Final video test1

My name is John Foy, and my topic is expressive character animation.
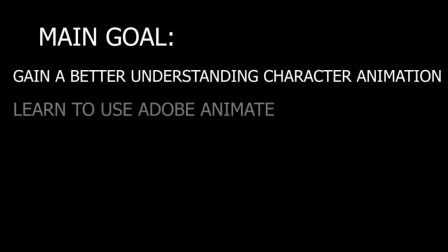My goal with this topic is to gain a better understanding of character animation, as well as how to properly utilize Adobe Animate, which is the program I'll be using to complete my trials.
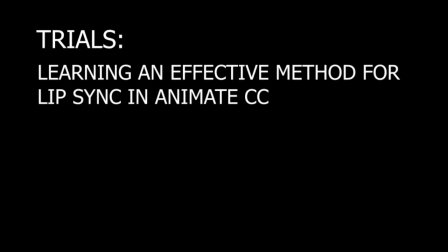For this topic, I will undertake 3 trials. The first trial will be about finding effective ways to lip sync in Adobe Animate.
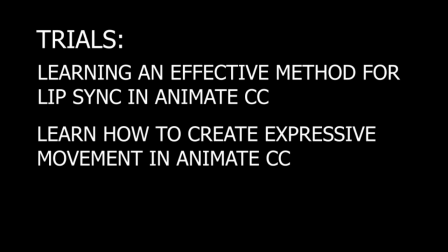The second will be about finding ways of creating dynamic and expressive movement in Adobe Animate.
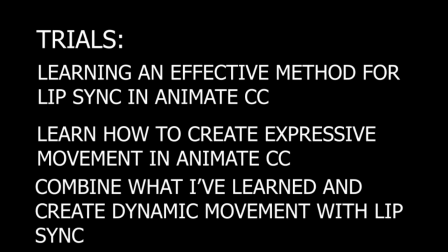And my final trial will be combining the first 2 trials and see if my 2 chosen methods work together to create a fast and visually appealing piece of animation.
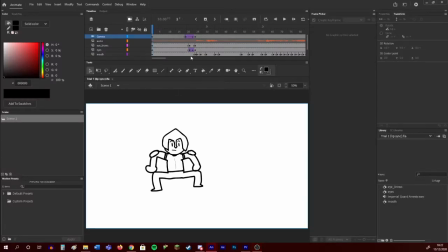For my first trial, I set about finding a more effective way to lip sync instead of drawing each mouth shape frame by frame as I did previously.
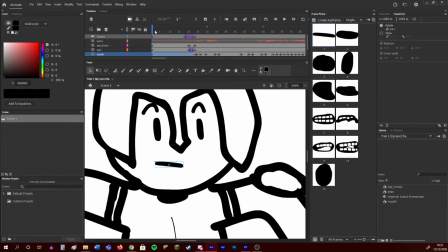There were 2 methods from which I could see.
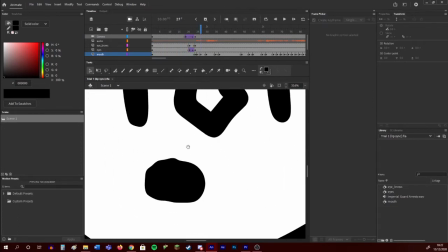The first is using shape tweens to mimic mouth shapes and to let the program create the in-betweens, but this method looked really rough and not at all appealing.
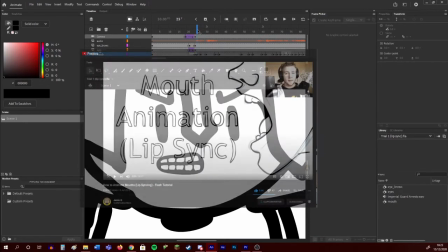So I watched a few tutorials like How to Animate Mouths by Jazza,
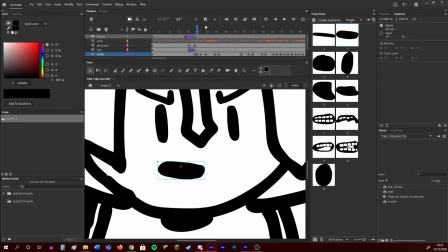which taught me a method where you use symbols containing a keyframe for each mouth pose, then calling upon whatever frame is needed,
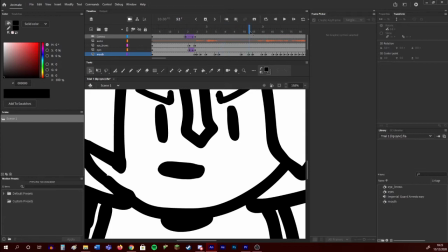creating the illusion of hand-drawn frame-by-frame lip sync, while drastically cutting down on the time spent. I started by creating a quick test to practice using this technique I had been shown.
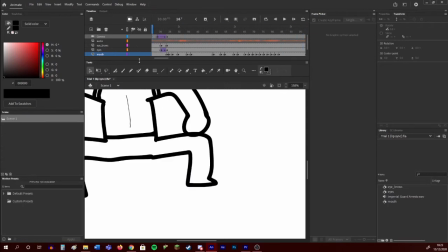I drew a really rough body and put a mouth on it, and using the technique I was shown, I synced the lips to the audio.
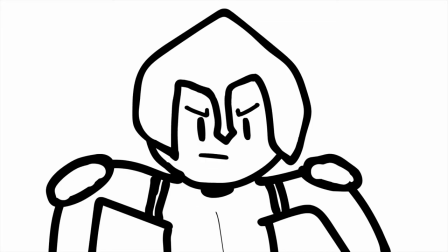Stop! You violated the law. Pay the court a fine or serve your sentence. Your stolen goods are now forfeit.
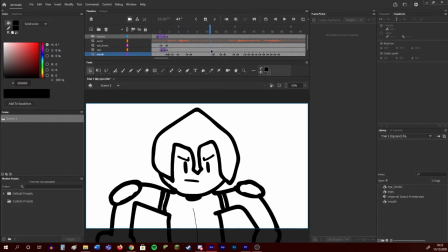This was really rough, and I ran into some issues, like some of the mouth poses not being properly aligned, which caused the mouth to sometimes jump about, breaking the illusion.
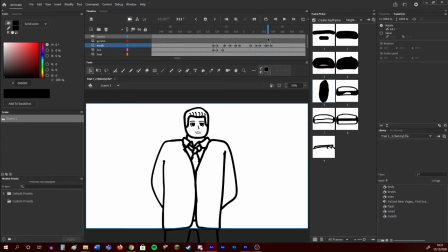I went about fixing my mistakes when I made a more refined animation, where I not only used the symbol method for the lip sync,
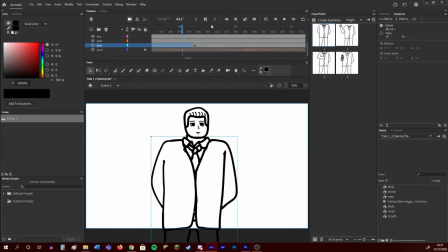but also to create switchable body poses in order to make the animation less static.
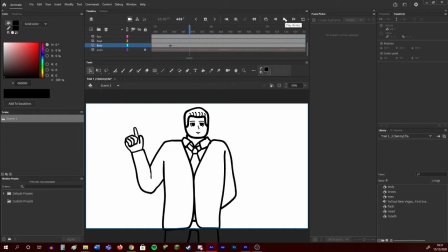I think this attempt I got the lip sync to work really well, and the body graphic could be used for recurring poses even if I decided to animate the body frame by frame.
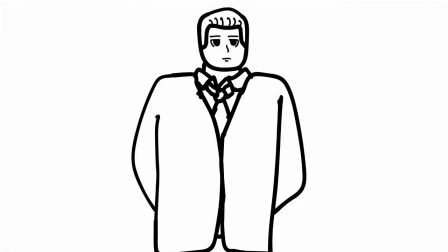Time to cash out. Will you get it over with? Maybe cons kill people without looking them in the face.
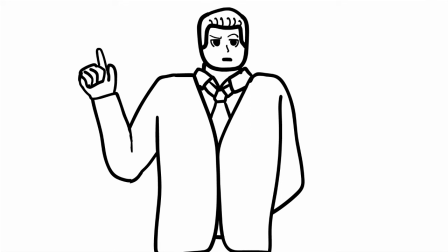But I ain't a fink. Dig?
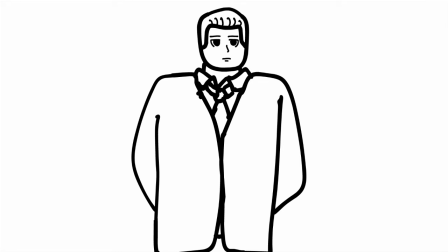You've made your last delivery, kid. Sorry you got twisted up in this scene. From where you're kneeling must seem like an 18-carat run of bad luck.
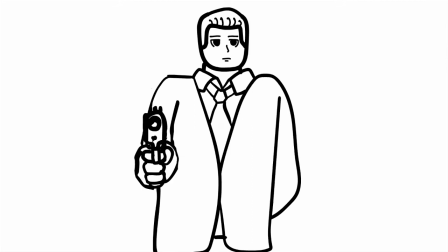Truth is, the game was rigged from the start.
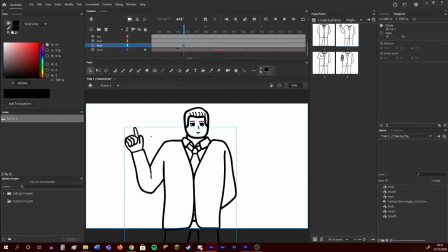After some discussion, I was advised that the audio track used for my first trial was too long.
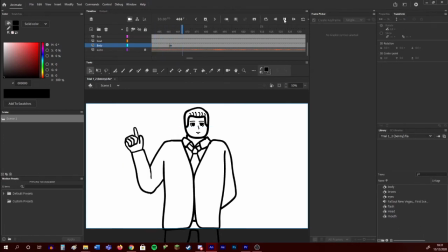I made sure to use smaller clips when moving forward, started with my second trial.
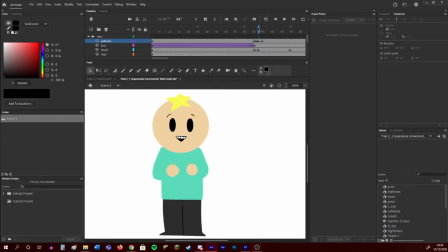For my second trial, I was trying to figure out ways of creating expressive movement using Adobe Animate.
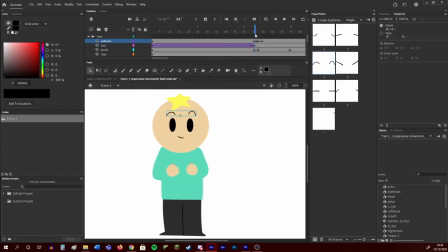I saw 2 main ways I could try to do this.
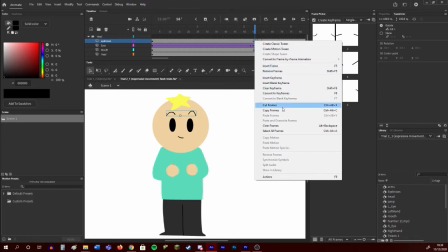One was creating a 2D character rig using graphic symbols, the other was doing it all frame by frame, and after trying with the rig and not getting the kind of movement I was hoping for,
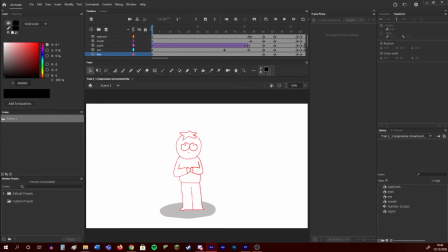I decided to animate using frame by frame. Using frame by frame animation, I was easily able to use the principles of animation to create dynamic and expressive movement. The voice clip I chose went through multiple emotions, so I was able to express different movements in one short clip.
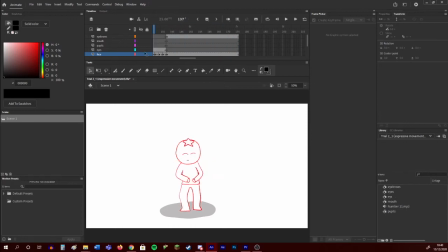Overall, I think some of the things, like the use of smear frames to convey fast movement, as well as the use of follow-through to give movement some weight, worked really well. However, although I tried to implement some anticipation, I used too little in this trial, making a lot of the movements less impactful as a result.
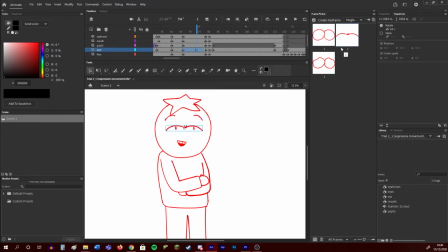What I learned from this trial is that I need to properly utilise all of the animation principles in order to create effective expressive movement.
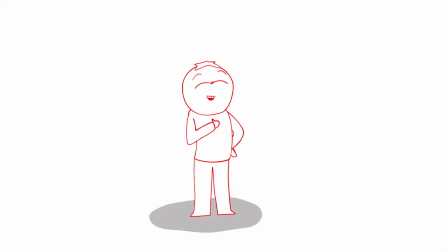Oh boy! I'm number 11! Whoopee! Number 11!
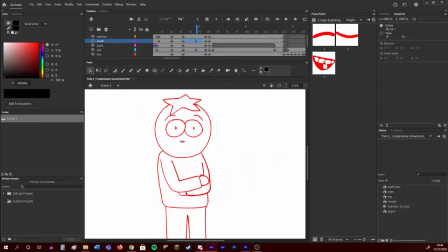This trial took a lot longer than is ideal, so I will definitely try and find a way to combine both frame by frame and symbols to make animation as fluid as possible, while still saving time where I can.
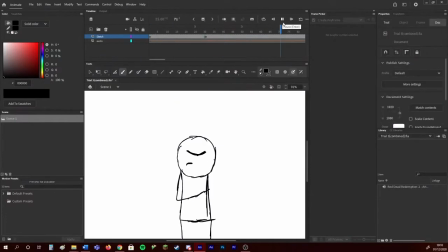For my third trial, I took what I'd learned from the previous 2 and set out to combine them both.
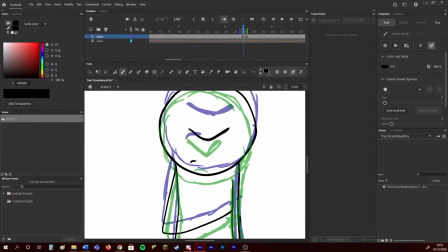This time I started with a planning out phase where I roughly sketched head and body performing actions I needed.
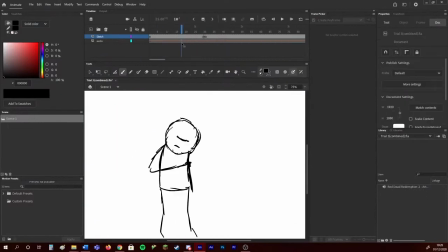This helped a lot in making sure the animation flowed smoothly and in the way I intended to before focusing on the detail.